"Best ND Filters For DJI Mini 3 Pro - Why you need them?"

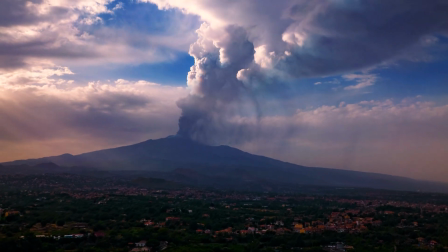3:49 When shooting timelapses with drones there are some specific limitations compared with traditional
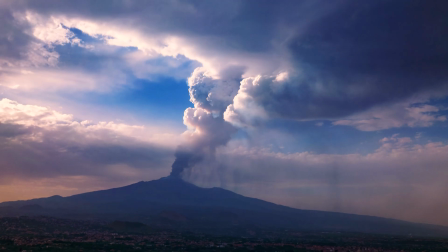3:54 cameras as with drone in most cases we cannot use a shutter speed slower than 1 second
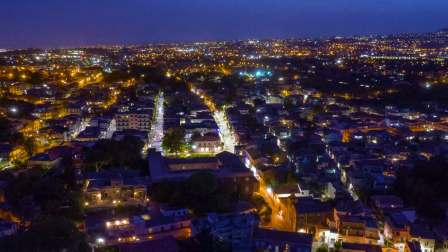4:00 without losing the tail due to camera shake therefore we have to somehow
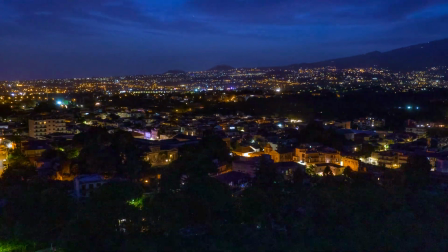4:05 compromise and reduce the amount of precious motion blur but this result
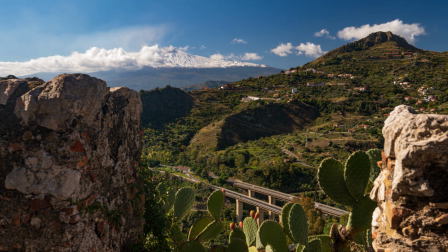4:10 can still be obtained as you can see the movement of the cars and the smoothness of the
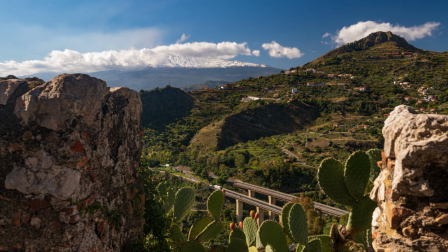4:15 clouds are acceptable in this drone timelapse with shutter speed of half a second. So obviously for timelapse and hyperlapse ND filter are a absolute must. I would not even attempt a hyperlapse without ND filters.
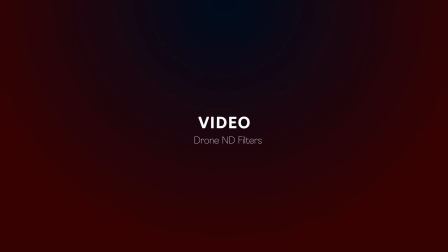As we have seen earlier, according to the 180 degree rules, we use a shutter speed of 1 50th of a second with a frame rate of 24 or 25 frame per seconds a shutter speed of 1 60th with a frame rate of 30 frames per seconds and 120 at the frame rate of 60 frames per seconds and so on this is to reproduce movement the same way as we see it in real life
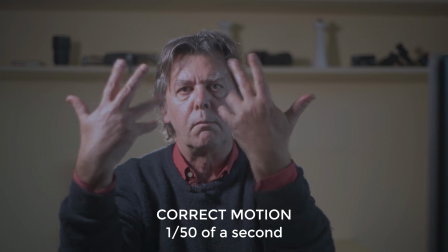5:08 let's see some example but one thing to notice is that professional video cameras
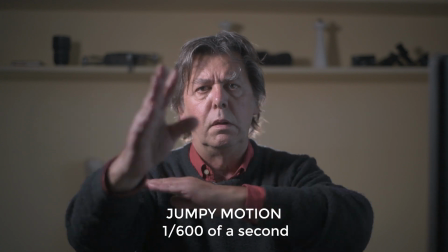5:13 often are equipped with built-in ND filters and that is already a hint
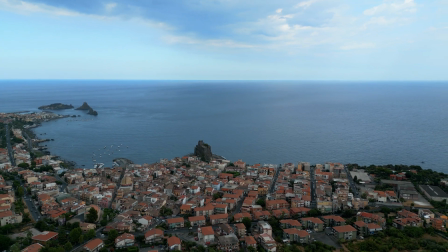5:20 quite often drone footage is shot from high altitude when the subject is far away and there are no moving elements
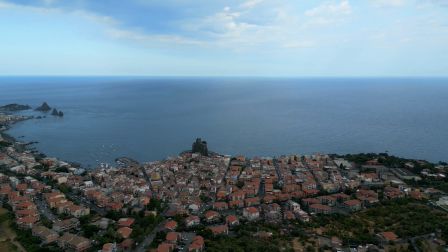5:28 the difference in motion blur is hardly noticeable so in this case ND filters are not strictly needed
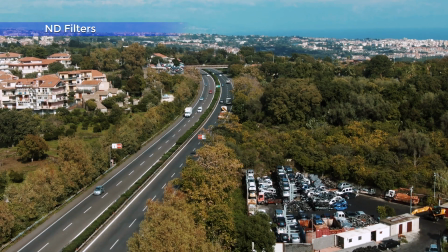5:36 as soon as we get closer to the action things get different this car on the motorway look more natural when shooting with ND
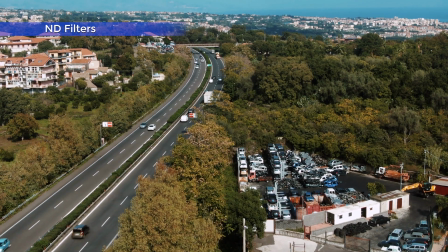5:45 filters with the correct shutter speed as some motion blur is applied without filters the movement appears jumpy and fake
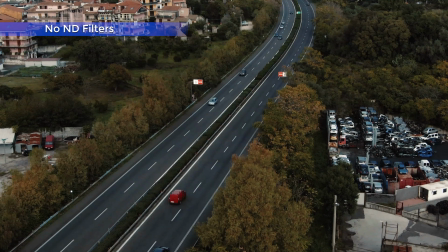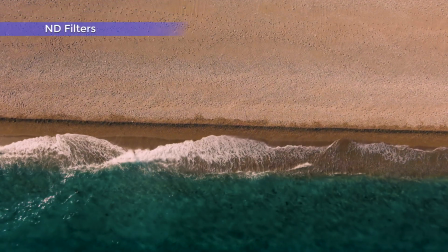6:00 in this top-down close-up view the waves crashing on a sunny beach look perfectly smooth
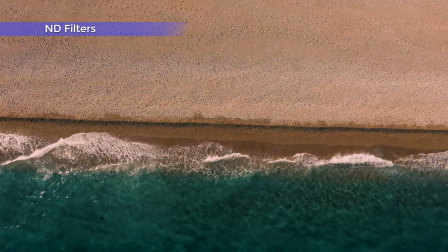6:06 and natural with ND filter at 1 50th of a second without
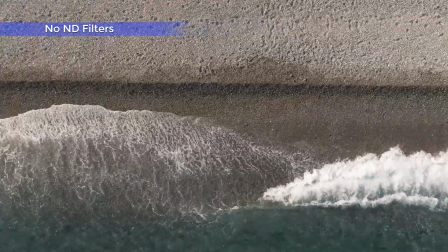6:12 any filter the waves are just too crispy not the real thing and the sand looks even less natural with too much detail and no motion
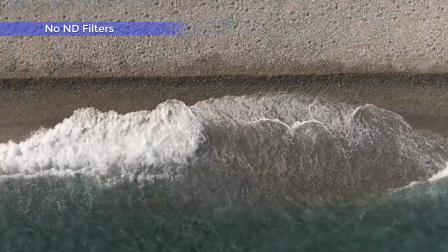6:21 blur
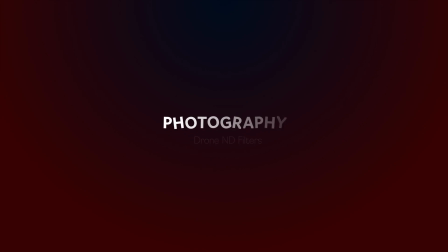there are two main reasons why photographer use nd filters the first one is to get very long exposure shots in most cases to create a smooth silky effect in clouds waves and waterfalls when
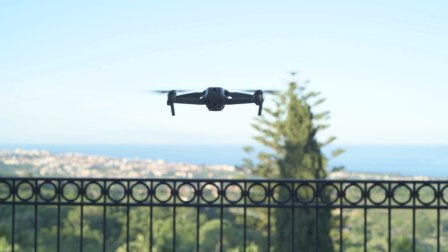6:48 taking photos with a drone we don't have the same latitude available as a drone hovering is not as stable
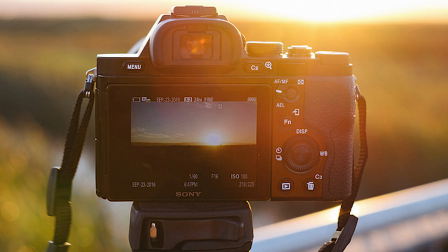6:54 as a camera or a tripod even without any wind the slower speed i can
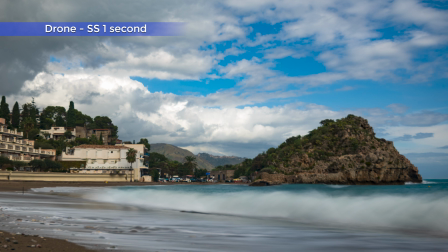6:59 get with a drone for a clean photo without unwanted motion blur is about a second in windless conditions this is what the wave looks like
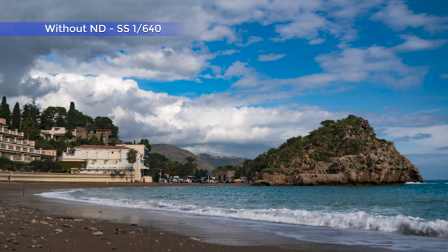7:08 certainly is much smoother than without any filters but we cannot really get the
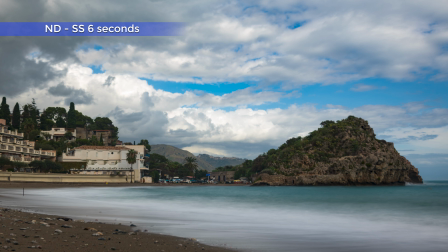7:13 silky look achievable with a camera on a tripod allowing for a very long exposure
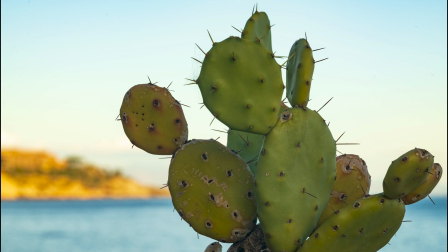7:20 the other situation that calls for the use of nd filters in photography is to have a very wide aperture in bright light conditions in order to get a very shallow depth of field and separate the main subject from
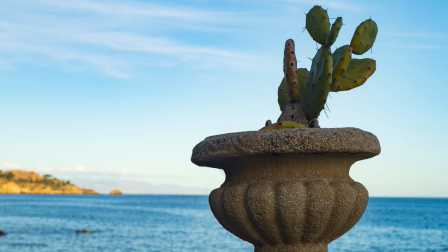7:33 the background but in the mini 3 the aperture is fixed so in this case we really do not need ND filters. For drone photography, ND filters are not a must. For someone really serious about photography, ND filter can be a desirable item, but not a necessity.